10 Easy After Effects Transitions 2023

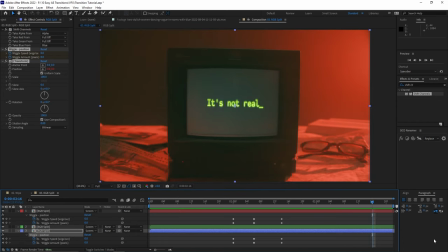it back and now you've got a sick rgb split transition now if you don't like how the edges of the frame are showing during the wiggle then
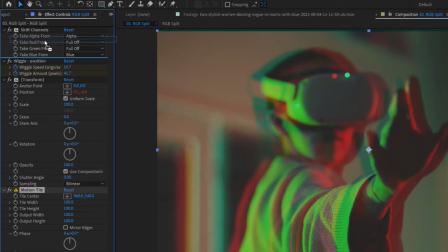apply the motion tile effect and shift it to the very top of your effects list check off the mirror edges box and then bump up the
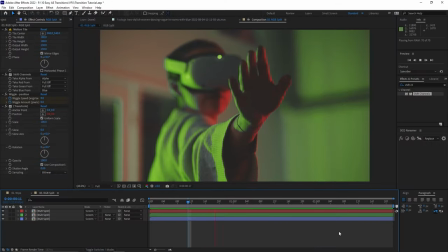output width and output height numbers now you've got a transition that has stood the test of time because i've seen this effect used since i first started video editing and it's still incredibly popular to this day now i want to take a quick break to congratulate you for getting this far because I have to admit that was one of the tougher transitions to learn in this video. All the best transitions usually require a bit of work, but if you're looking for the fastest and most convenient way to add cool transitions, then templates are your best friend.
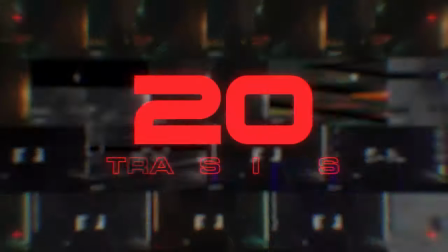I recently made one that lets you instantly get cool analog glitches and did all the hard work of setting up the complicated hardware and project files so that you don't have to.
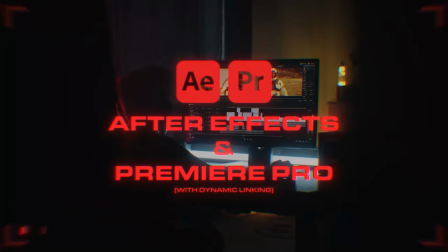All you do is drag and drop the transition on top of your footage and you're done.
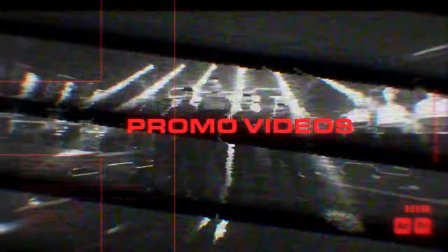It makes me wish that I had beginner-friendly templates like this when i first started video editing because it would have saved me so much blood sweat
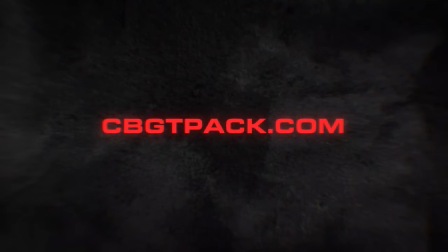and tears mostly tears check it out if it sounds like it's for you and let's get into the fourth transition let's ease back in with a transition that doesn't even require any effects which makes it one of my favorite effects all you have to do is highlight both of
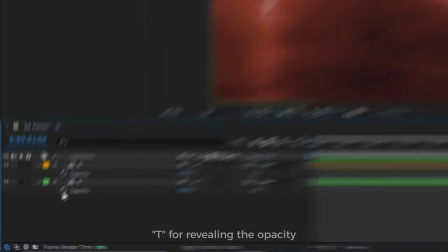your clips and hit the shortcut t to bring up the opacity just like what we did with the fast blur flashes we're going to alternate between high values and low
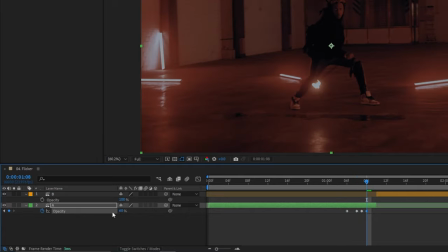values so that the clips will flicker between the two shots.
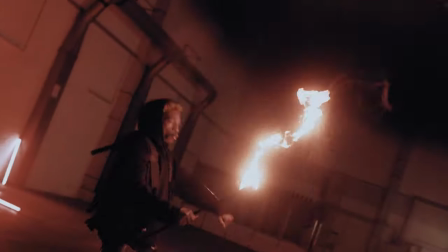All you gotta do is play it back and now you've got another high intensity transition. Here is a simple transition that also uses a blur effect and some keyframes. This time we'll be using the camera lens blur effect which wasn't around when I first started using After Effects.
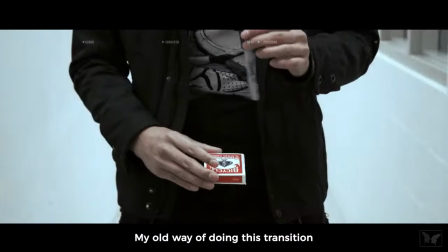I would purposely throw my shots out of focus at the end of a take and then snap it back into focus when revealing a new scene.
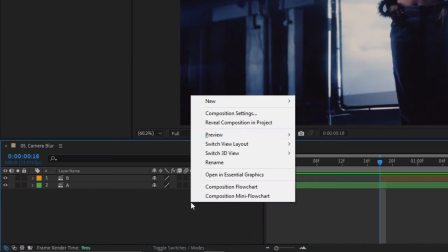At least that was my excuse for missing focus. Now we can do it all in After effects by just creating an adjustment layer and then adding the camera lens blur effect to it.
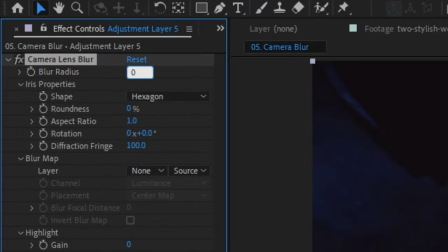Keyframe the blur radius so that it starts at zero just a few frames from when you want the transition to happen.
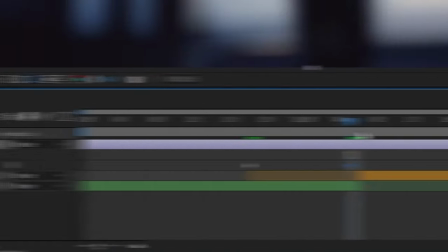Move the playhead over and bump that blur radius up to add another keyframe, then move your playhead over and have it go back to zero.
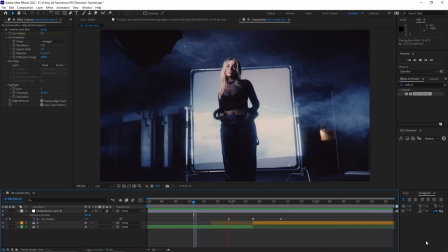Now you have a smooth transition that feels like you threw the camera out of focus for a brief moment and then snapped it back into focus to reveal a new scene.
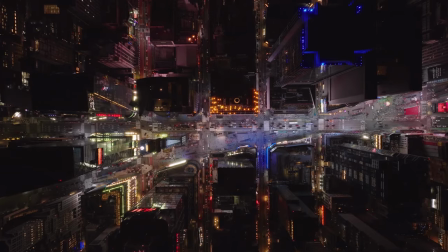The punch zoom is a dynamic way to feel like you're pushing through into the next scene. It honestly feels like a POV of the Kool-Aid man.
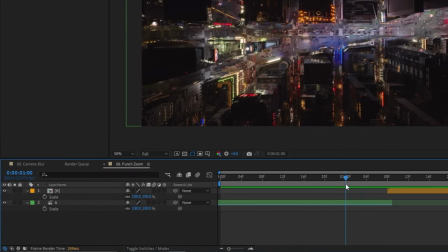Highlight both of your clips and hit the shortcut S to bring up the scale. For clip one, keyframe it so that it starts at 100 and then scales up to something like 150 at the moment of the transition.
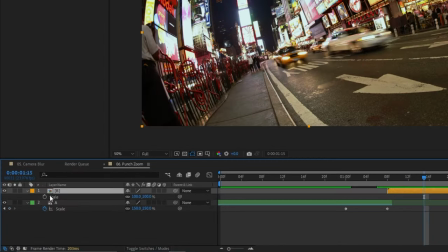Clip two will end at 100 but start a bit less than that like around 80.
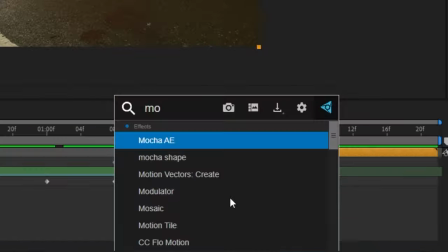Then apply the motion tile effect to your second clip and just like what we did with the RGB split transition,
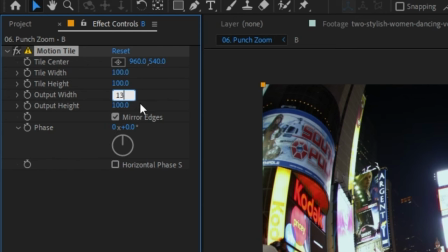we want to hide the edges of the clip by checking mirror edges and then bumping up the values of your output width and output height.
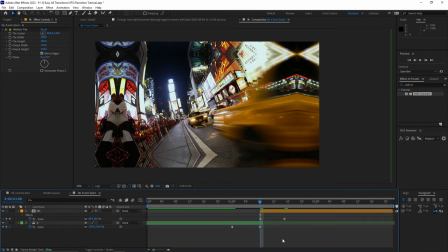Easy ease those keyframes so it doesn't feel like a PowerPoint presentation. And let's go back to the graph editor for clip one by clicking the keyframe and then clicking that graph editor icon. Pull the handle from the left and tuck the handle on the right to get this gradual ramp up. Let's go to the second clip's graph editor to adjust those keyframes and do the opposite.
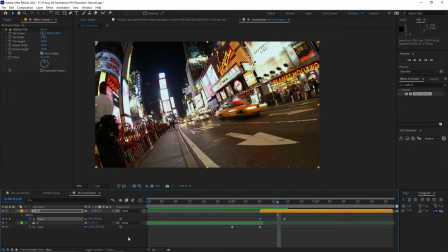Drag over the right handle and tuck the left one. The last thing we want to do is enable motion blur by toggling motion blur for both layers.
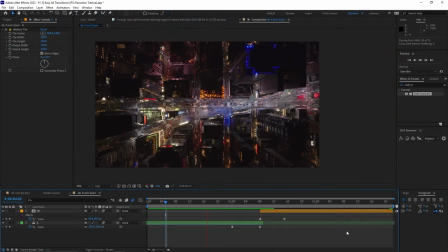If you don't see the option, just click the toggle switches and mode button at bottom. Let's play it back and get that dopamine hit for accomplishing another sick transition in After Effects. This next one also uses the motion tile effect and it's the perfect technique for creating a really seamless transition.
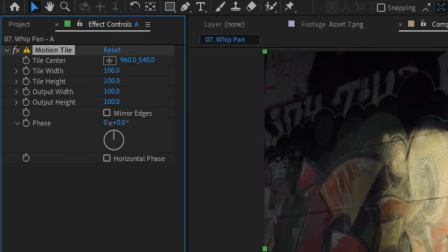First thing we want to do is apply the motion tile effect to your first clip. Check off the mirror edges box and bump up the number for the output width and output height.
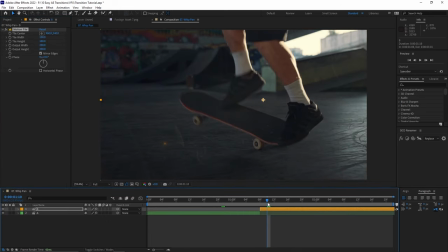Let's also copy and paste this effect to our second clip. Highlight both clips and hit the shortcut P to bring up the position.
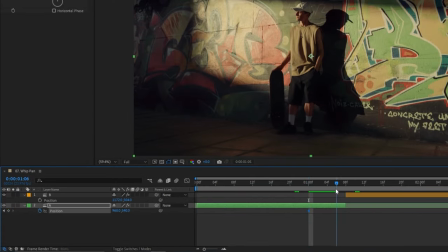Let's keyframe the starting position of your first clip by hitting the stopwatch, moving our playhead close to the transition point, and then moving our X position so that the clip moves left.
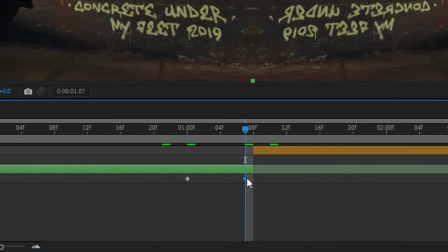This will automatically add a keyframe that I'll want to move over to the transition point.
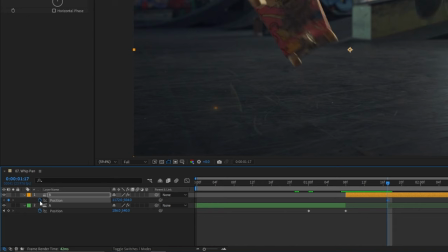For the second clip, let's keyframe the ending position and then go to the start of this clip before we move the X position to the right.
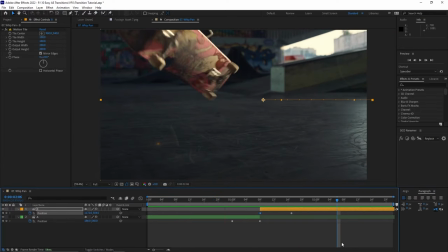If we play it back, it looks like the camera pans to the right, revealing your second shot. Remember, no PowerPoint presentations. So let's highlight those keyframes and hit F9 because that is the secret sauce to and making your animations instantly look pro.